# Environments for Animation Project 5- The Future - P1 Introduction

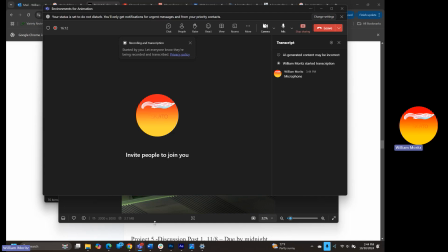11s
Microphone is totally muted. Welcome to the future and beyond.
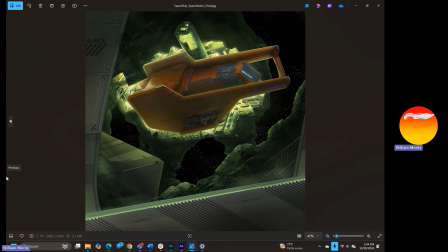15s
So this video is to serve as an overview for what this next video series is going to be all about and what you are going to be creating along with me. So this next assignment is to boldly go.
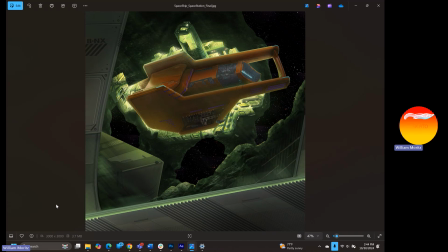32s
I have so much fun. If you've been doing the rest of these videos, the amount of work that you've put into them, you should be pretty far along and have a pretty good idea for what it is that we're taking on and what the general rules of composition and painting are.
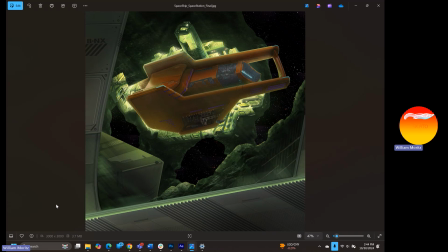51s
And we want to use all those things that we've learned up until this point to create an absolutely beautiful final scene. The scene is going to be a space station and a spaceship combined in one shot.
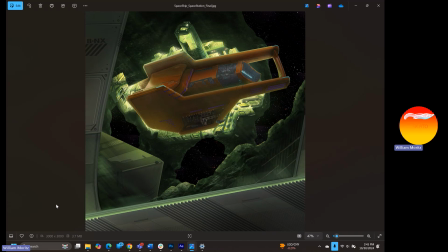68s
And that's what we're seeing here. So you can imagine, if this is an environment for animation, that there's a character that's standing on this walkway looking out the glass window at his cargo ship as it's being loaded or unloaded in this meteorite space station,
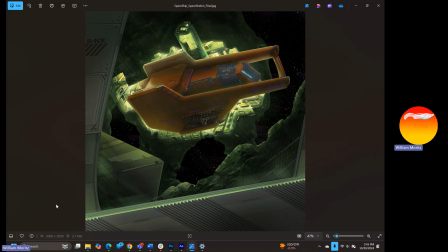86s
spaceship type space. I hope that this starts to get you inspired for what it is that you can create for this project. I think that sci-fi art is so cool, and it's got so many lessons to teach us as well when it comes to
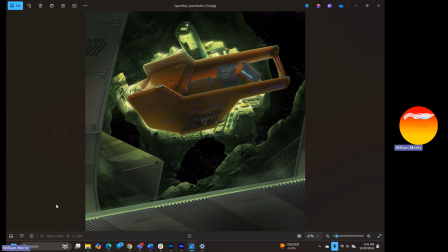102s
design and how we think about design in any genre or anything that we're creating. Now for the fun part. For this painting, you can see that we've got the walls of the spaceship.
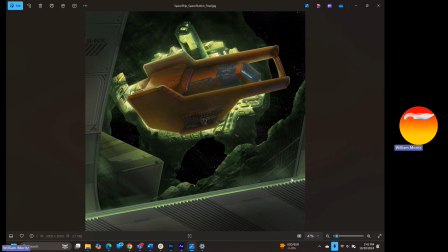117s
They're detailed out. They're really, really clean looking. We've got the glowiness that's going on that lets you know it's sci-fi. And now let's start zooming into our spaceship within this scene.
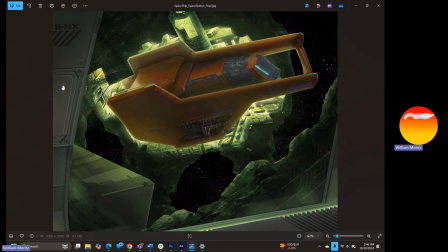130s
So as we start to zoom in, once, nothing really changes. Twice, 3 times, 4 times, 5 times, 6 times.
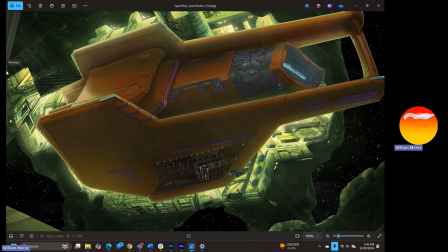138s
Here we go, 7. We're getting a little bit closer. Now we can start to focus on some of the details that are going on within this space station.
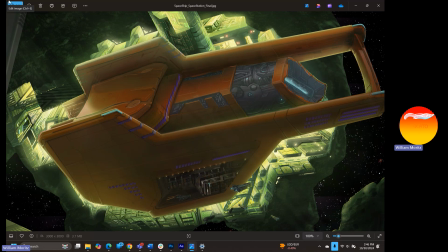147s
And you can see that there is a massive amount of detail that's going on within this piece to give it that sense of epic scale that these space scenes often require.
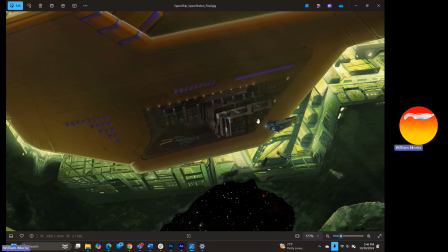161s
So as we start to zoom in a little bit further,
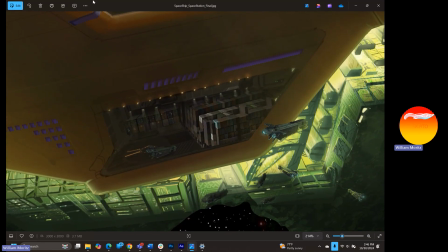164s
we can really get an idea of how much detail I've placed within this scene.
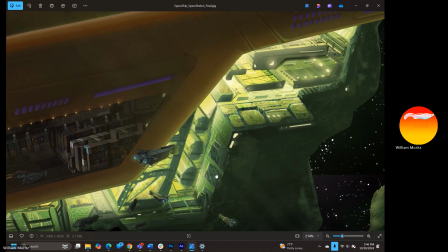175s
And it's pretty cool. This is the power of digital art.
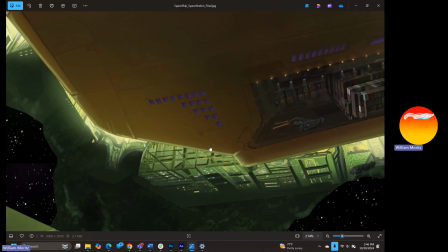183s
So if you were to paint something like this
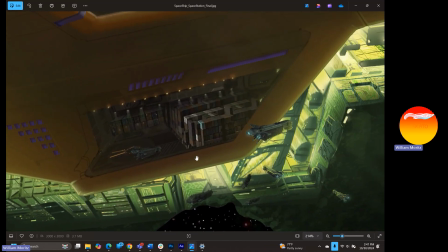187s
on a traditional sheet of paper, like you might have worked through when you were in high school, or a canvas,
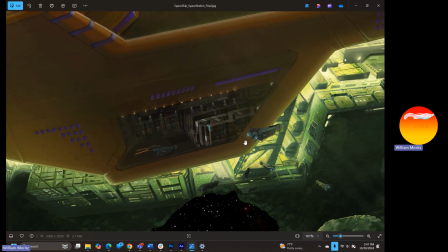193s
the canvas would have to be absolutely massive for you to be able to get this level of detail within your scene.
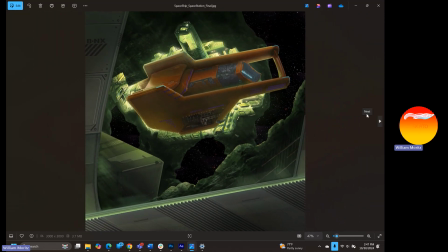201s
So this is the normal sized resolution for this picture. And you can see how deep we can go into it when we actually zoom back. This is the final, y'all. Pull out all the stops. It's sort of like the Great British Baking Show.
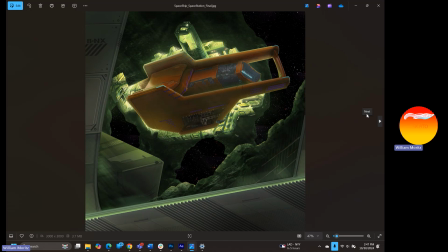218s
You know, this is the final bake. Let's see what you're going to really impress the judges with.
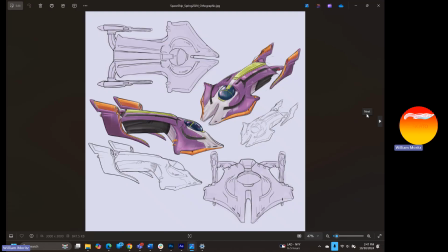226s
And here's how this painting began. Oops. There we go.
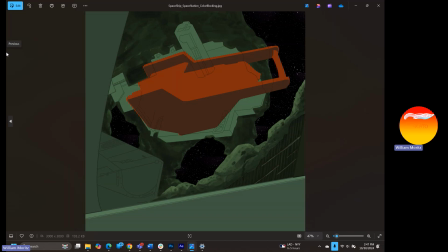232s
So in the beginning, I had my sketch, and I've got my loose idea of where I want my elements to be. I'm always thinking about storytelling whenever I'm doing one of these space station, spaceship paintings.
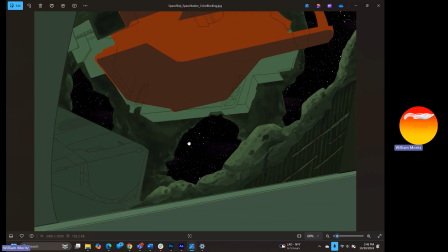246s
So one of the stories that I wanted to tell was, how did they actually connect the glass to the meteoroid?
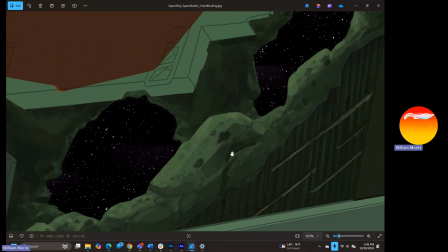255s
So underneath the glass, I wanted to be able to tell the story of how they built this place, right?
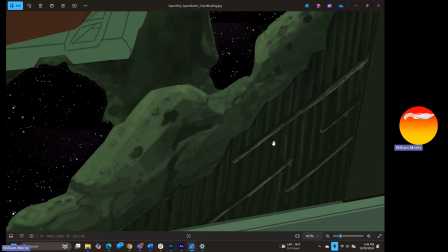260s
So you can see the drilling and the boring that took place to be able to create this flat surface for them to intersect this window here,
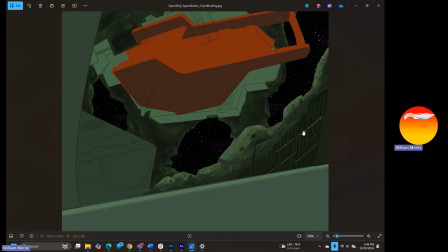268s
and it's sort of revealed behind. So that's what's going on there.
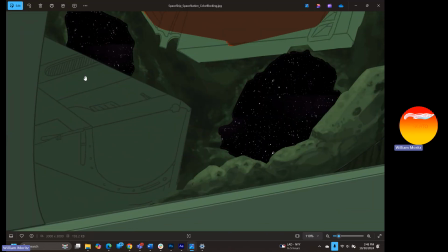271s
And then I was really thinking about, what kind of micro details could I add to this box type shape over here on the left-hand side that's in
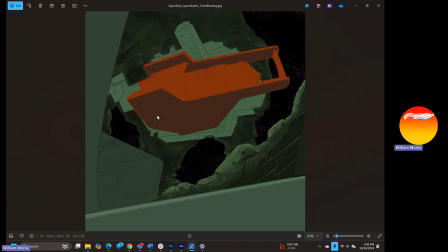280s
juxtaposition of all the other organic shapes that I have within the window that still makes it feel like this is a much smaller object and the space station is absolutely huge. I knew I was going to have a whole bunch of noise up in this area around the space station and trying to figure out how to be able to populate those regions.
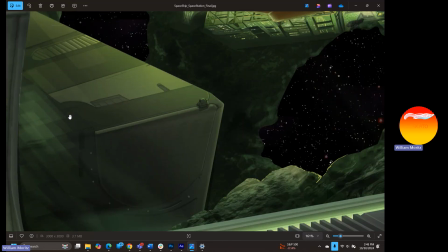299s
And so, yeah, all those little details within that box that I sketched out previously, that's what they end up becoming in the end.
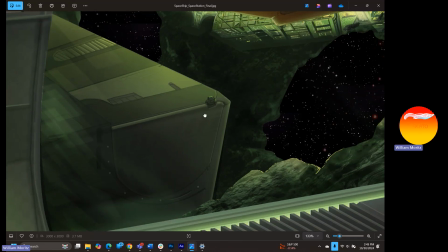308s
and they're really, really faint. You don't even notice how much stuff is going on within that box.
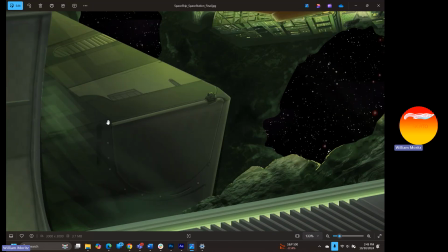314s
But if I don't put these things and consider this stuff within here,
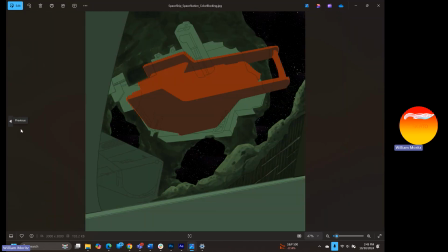318s
that box is going to feel extraordinarily empty compared to the rest of the shot.
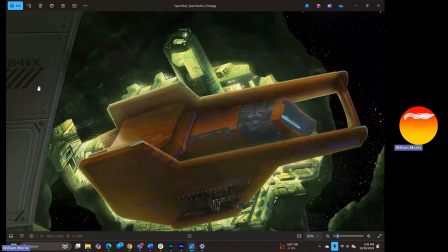325s
This is the same reason why we want all these little details and screws and text and everything in different patterns.
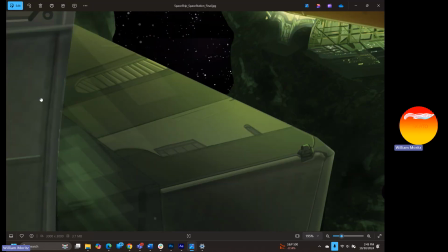332s
There's a little checkerboard pattern that's going on within this metal over here on the left-hand side
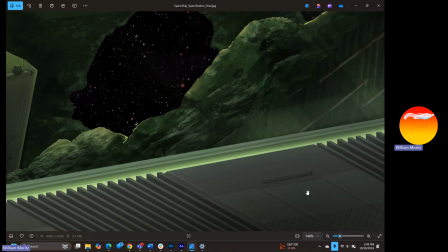338s
to be able to really make this scene come to life.
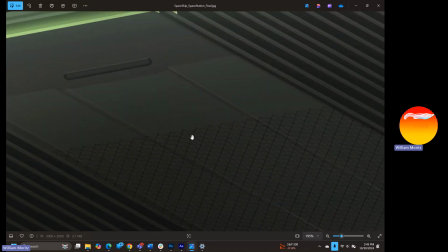342s
So you can see that this has got patterning on it as well, so that a ground does not just become a ground.
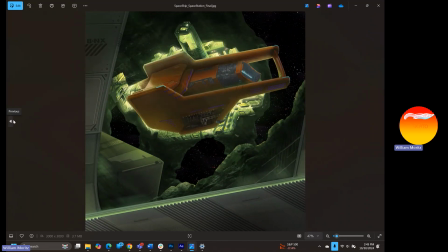348s
It's made up with all kinds of different materials and patterns, and we're really thinking through every aspect of this. So let's get in and let's start talking about sci-fi style just a little bit more.
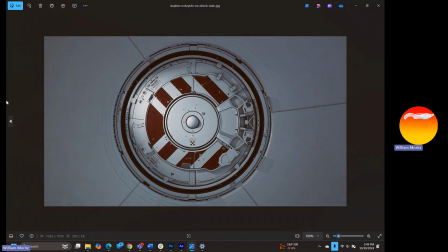362s
So within this image, we've got what you instantly recognize as being a sci-fi circle or sphere or doorway.
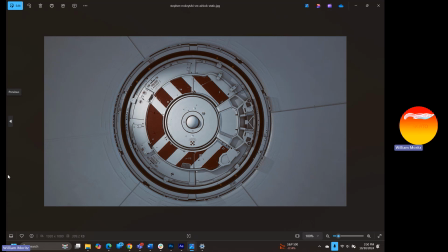375s
And even though it's just a circle with some other circles going around it, instantly our brain knows that this is sci-fi. So let's start giving ourselves some parameters to be able to talk about when it comes to what makes good sci-fi design and why this is going to be useful for you within your own illustrations and your own drawing.
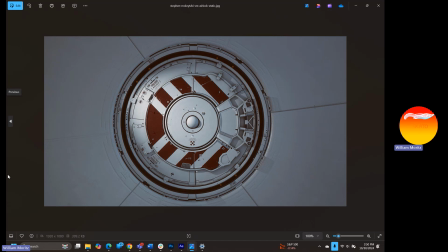395s
So one of the main things that I have figured out that really makes sci-fi drawings tick and work is the tertiary level of detail. 3 levels of detail within sci-fi. So if we take this doorway that we're looking at and we remove
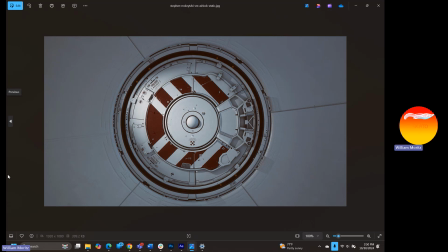416s
one of the layers, all of a sudden it becomes a lot more simple, a lot less interesting to look at. What do I mean by that? So essentially, we just have a circular doorway, okay? And if we take away all the bisecting pieces within this door, so for example, within this circle,
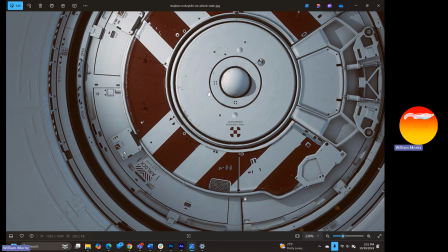434s
we've got another concentric circle, we've got a little sphere here in the middle, we've got some other little tight circles,
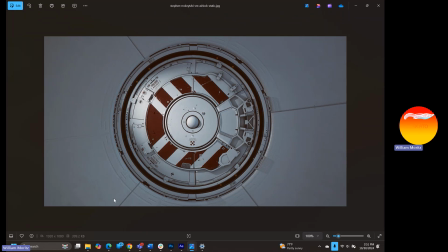441s
and if we took all those away, this design would become much more flat. It'd become much more boring.
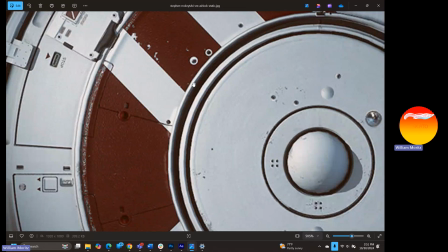447s
And this repetition of sh shape, so we have thick lines, thin lines, thin lines, thick lines,
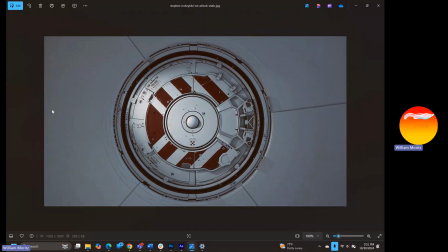455s
thicker lines with this circle is starting to create a unique rhythm that feels like a gear or a mechanism that is really, really visually appealing to us.
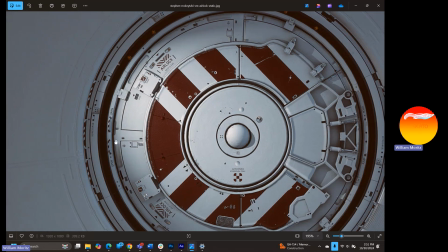466s
After that, they start to take this doorway and start to subdivide it into various planes.
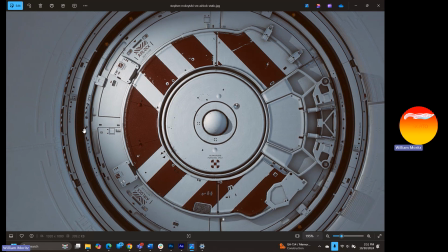474s
So what I mean by that is we're looking at the circles within circles. Look at this big old metal piece that has the red stripes on it. Within that circle, all of a sudden they're starting to bisect it out to where it's got different plates of metal that are
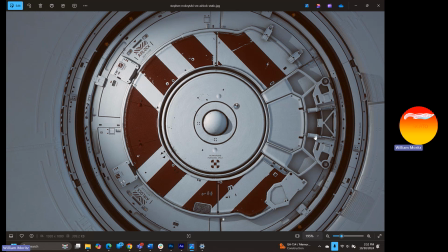489s
assembled with the nuts and the bolts to be able to create a unique visual overlay over this very,
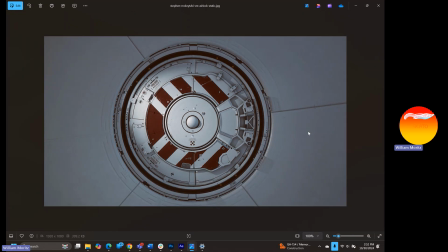495s
very simple shape, which is just a circle.